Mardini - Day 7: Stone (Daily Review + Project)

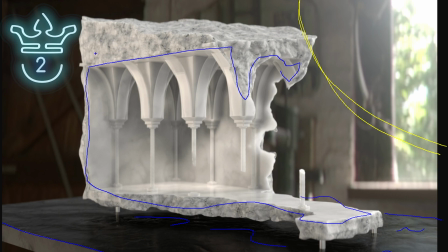249s
And then everything outside is this, I'm not even sure what type of stone this is. I guess it's like marble. I'm not sure. But yeah, this is a very interesting image to look at. And they have great variation in their lighting. They have shallow depth of field. It's a very clean render. There's not much noise. Everything about this is high quality.
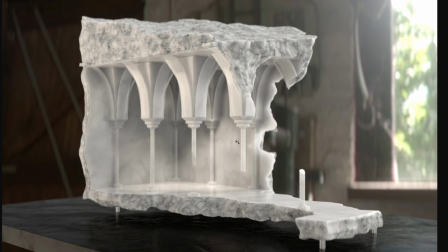266s
They clearly know what they're doing. And so yeah, I like this entry a lot.
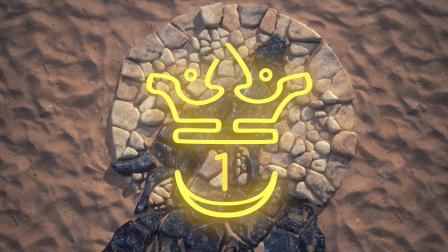271s
And in first place, we have this entry by Adrian Lambert. So this entry 100% deserves to be a winning entry.
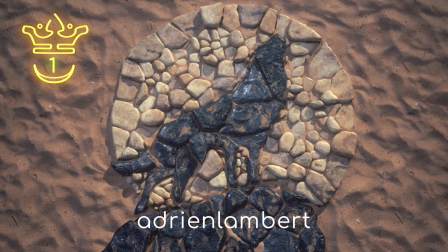278s
There's a lot of realistic detailing that they've done here. If you take a look at all of these rocks, I don't see any sort of tiling. I don't see any sort of repetition, and there's no intersection between the rocks.
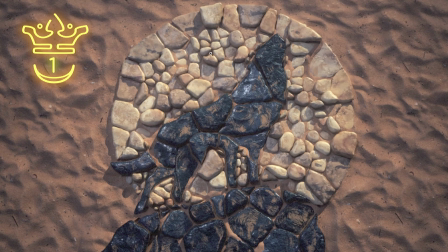292s
They've done a great job of making this realistic, right? They've ensured that everything fits together perfectly, and that's Awesome. I'm not actually sure how they did this, so I appreciate the fact that there's so much complexity in such a seemingly simple shot.
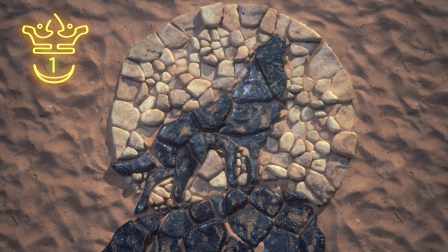306s
They have a great level of variation between the stones. As you can see, even this one over here is more of a bluish gray rock. This one over here is more of a yellowish sort of brushed rock. Then they have the image of the wolf, or I assume it's a wolf. Looks like a wolf to me. And then they have this difference in the stone. So conceptually, this is awesome.
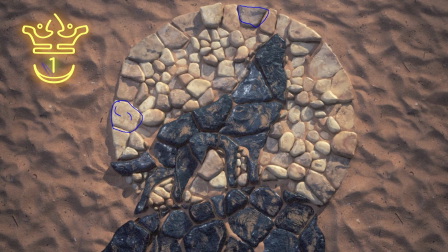324s
They've also made sure to have some detail in the background. Their scaling for all of this looks correct. And overall, this looks quite realistic. So this is sort of an afternoon lighting, which looks incredible with the shot. And overall, I have nothing bad to say about this.
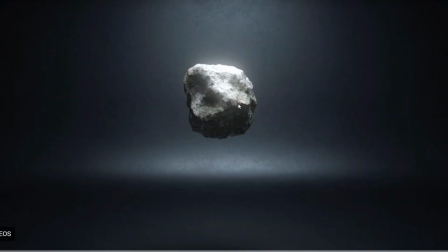338s
Brilliant, brilliant work by Adrian Lambert. In third place in the animation category, we have this entry by Beazle.
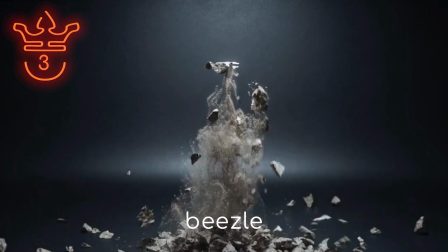349s
And this is almost a perfect shot.
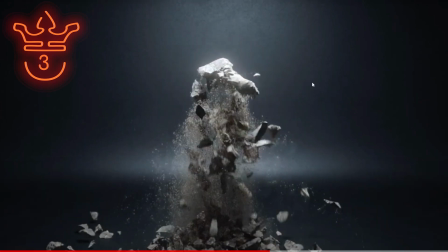354s
So I say almost for a few minor reasons, but looking at this, it does look good.
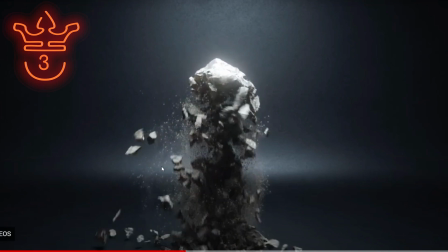360s
So they have great lighting on their setup. There's a great level of detail with the sort of debris that falls as this breaks. And of course, the same things that I always mention about lighting. They have this light source that brings attention to the center.
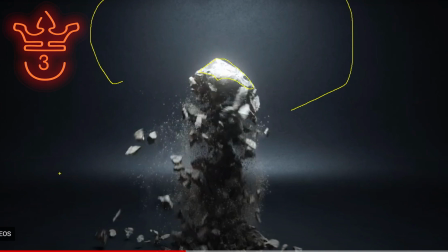373s
They have a great sort of edge light, so a highlighting light. The background lighting is very uniform, and they've made sure that the background has a good taper off so that there's no harsh edge. All of that ensures that your lighting setup and environment looks great and your attention is drawn towards the center.
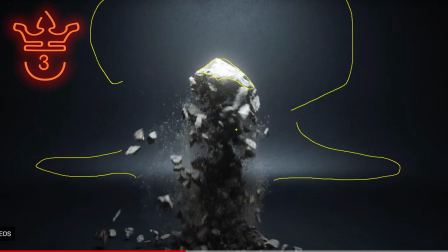393s
They also have some variation in the background. All of that's things that I've mentioned before. Something that I haven't mentioned before has to do with their actual RBD network.
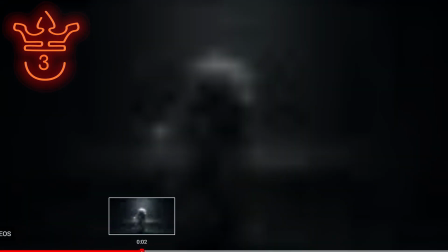401s
So if you take a look over here, there's pieces that kind of get stuck, like that over there, it gets caught.
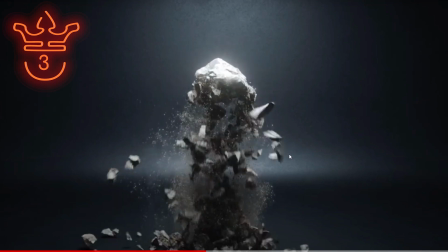407s
There are a couple of reasons why this could happen. Sometimes that issue is caused by your geometry not matching the collider,
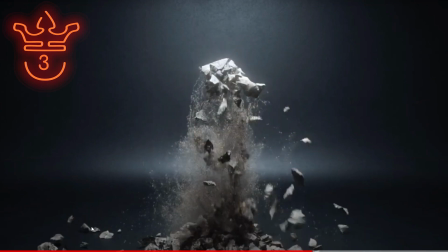415s
but this doesn't seem to be an issue because all of the small pieces that are falling to the ground seem to be working okay. An initial intersection between pieces of rock can cause this. Overlapping name attributes can cause this, I believe.
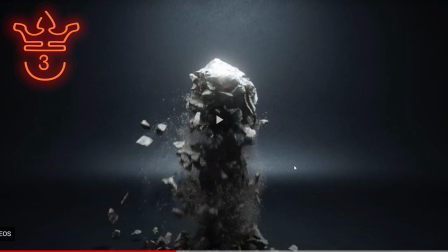427s
So there are a few things. So I'm not sure why that happened in this case, but it is the only weakness of this entry.
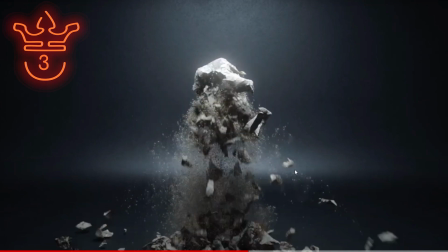434s
Texturing, lighting, composition, detail, everything is brilliant.
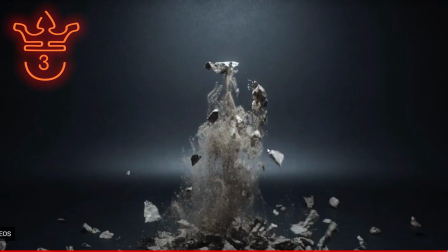438s
The only issue seems to be these weird pieces of rock that get caught as they're falling.
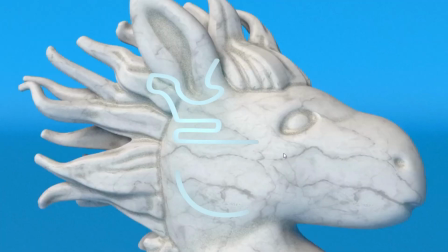443s
But overall, great entry by Beazle. Not much wrong with it. In second place for the animation category, we have this by Hans Palacios.
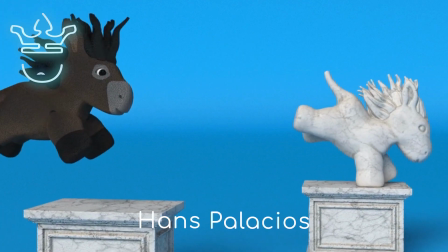452s
And Donkeys Strike Again. We have this where the donkey turns to stone.
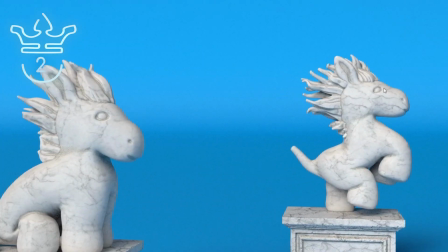458s
They've textured this in a somewhat realistic manner, right? This would actually look pretty decent if it was lit up in a sort of realistic setting with a realistic background. But they've kept it comical by going for this bright blue background, and that's a smart choice because this is still a very comical shot,
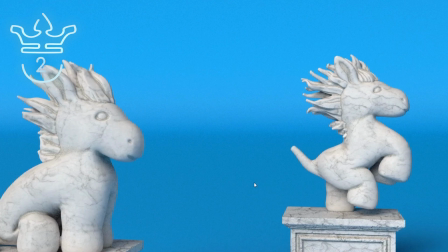475s
very comical and light-hearted, so it's a good idea to have the blue background with the more realistically textured foreground.
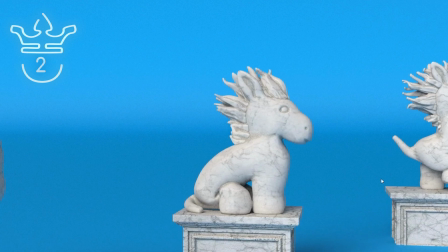482s
They also have this interesting composition where there's these 3 donkeys in different poses, and you don't know what you're going to see on the last one.
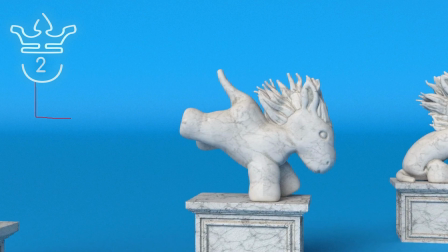490s
So this is much better than having a shot where all pedestals are sort of shown immediately, because then you already know what's coming.